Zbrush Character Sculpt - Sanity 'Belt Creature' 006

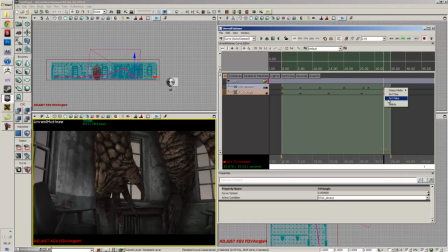(21:10)
Try to focus on that hand so everyone can see the detail I've got on it.
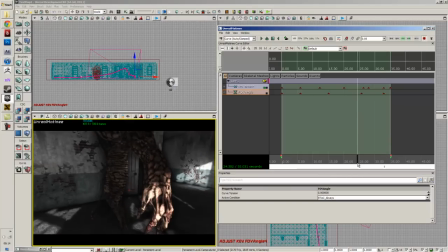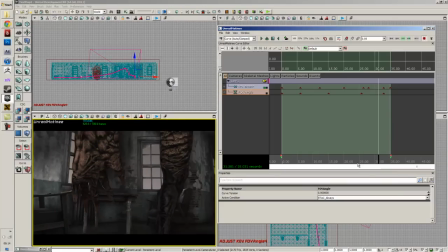(21:21)
Quite like this bit when it picks up the pace. I think that's quite interesting. Should probably try and add some line there as well to the different elements of this shot. So what you got, it comes around and it comes up here.
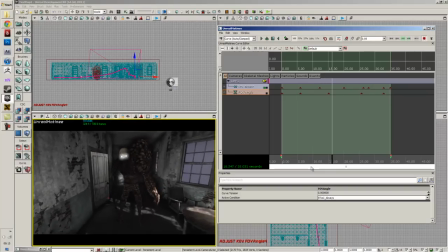(21:34)
I think for this bit, when it sort of flies around here, we should squeeze it all in a little bit.
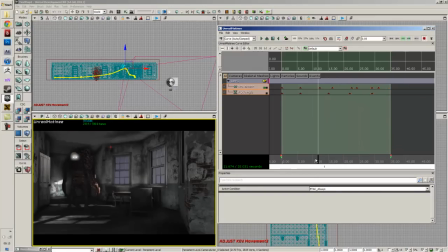(21:47)
Just to sort of make it more interesting.
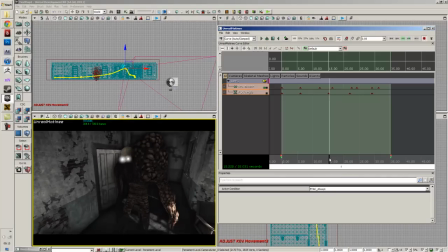(21:54)
I don't know why it wobbles so much up here. Is that because of the FOV or...?
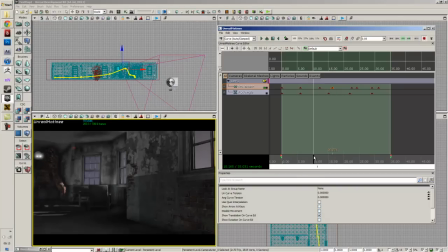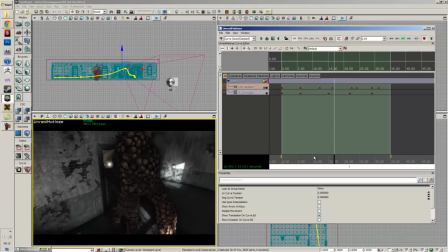I don't like how it sort of dips down, you know? I think for this bit it should be sort of...
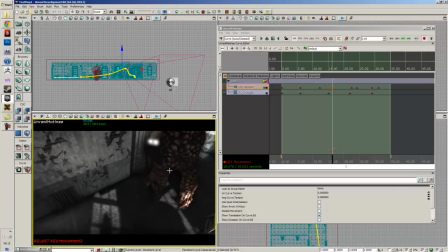(22:23)
I don't know, like... up here somewhere.
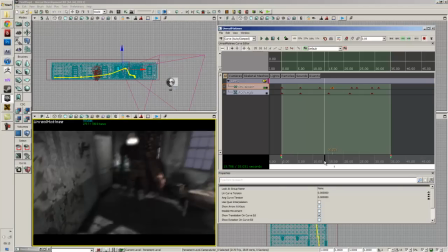(22:33)
Get all these dramatic angles going in.
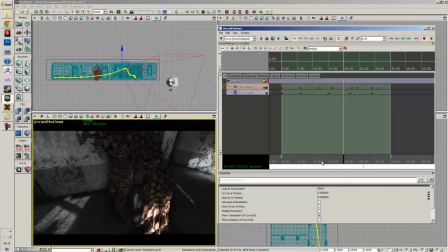(22:39)
And so it dips down and it's coming down into that nice hand shot.
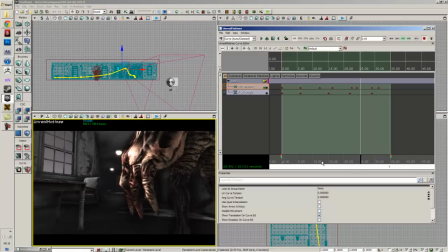Yeah, that's pretty nice. It's pretty boring to the end though.
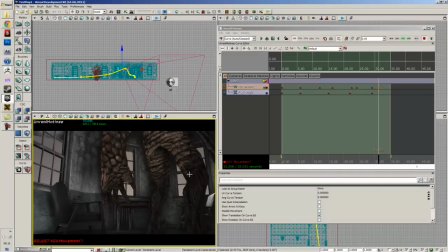I think we can probably get away with that and just sort of maybe pull it back a little bit.
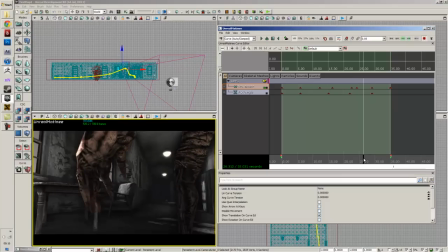And it'll blur out there. Yeah, that's fine. That is pretty much animating in a nutshell for UDK.
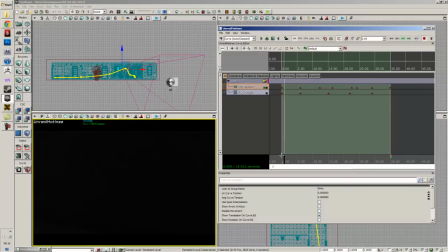Just gotta render this out now or capture it on video.
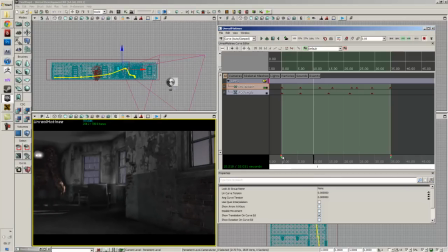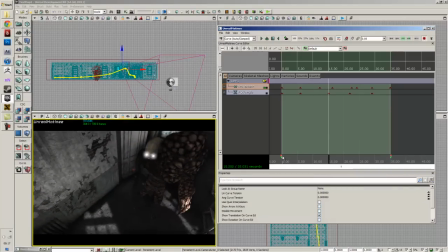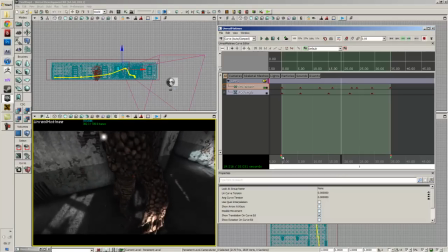(23:48)
And do a few more angles, different shots and stuff.
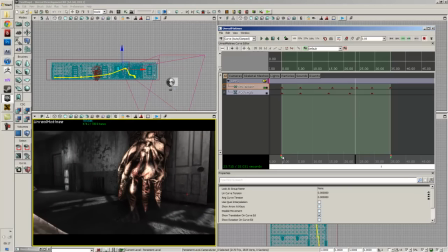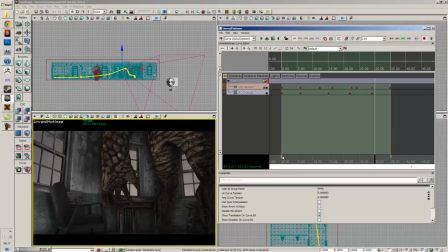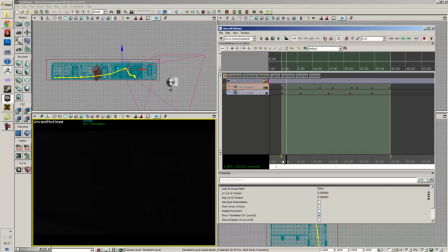So I'm just just thinking about like what I'm doing and trying to.
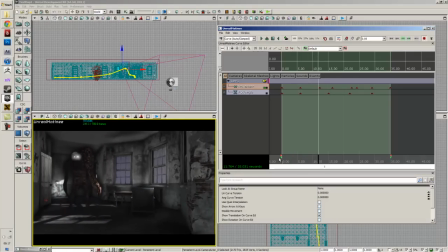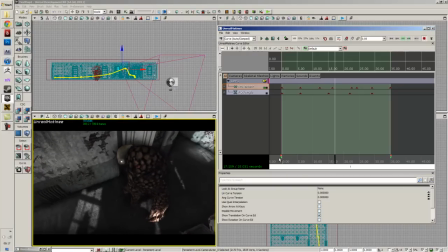(24:20)
I think it looks cool. It's got to get some more different angles in now.
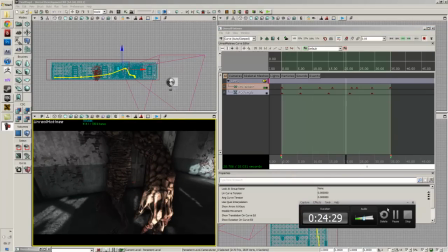(24:26)
Right, that's pretty much it guys. I'm going to go ahead and get this out now and make a video out of it. So, cheers!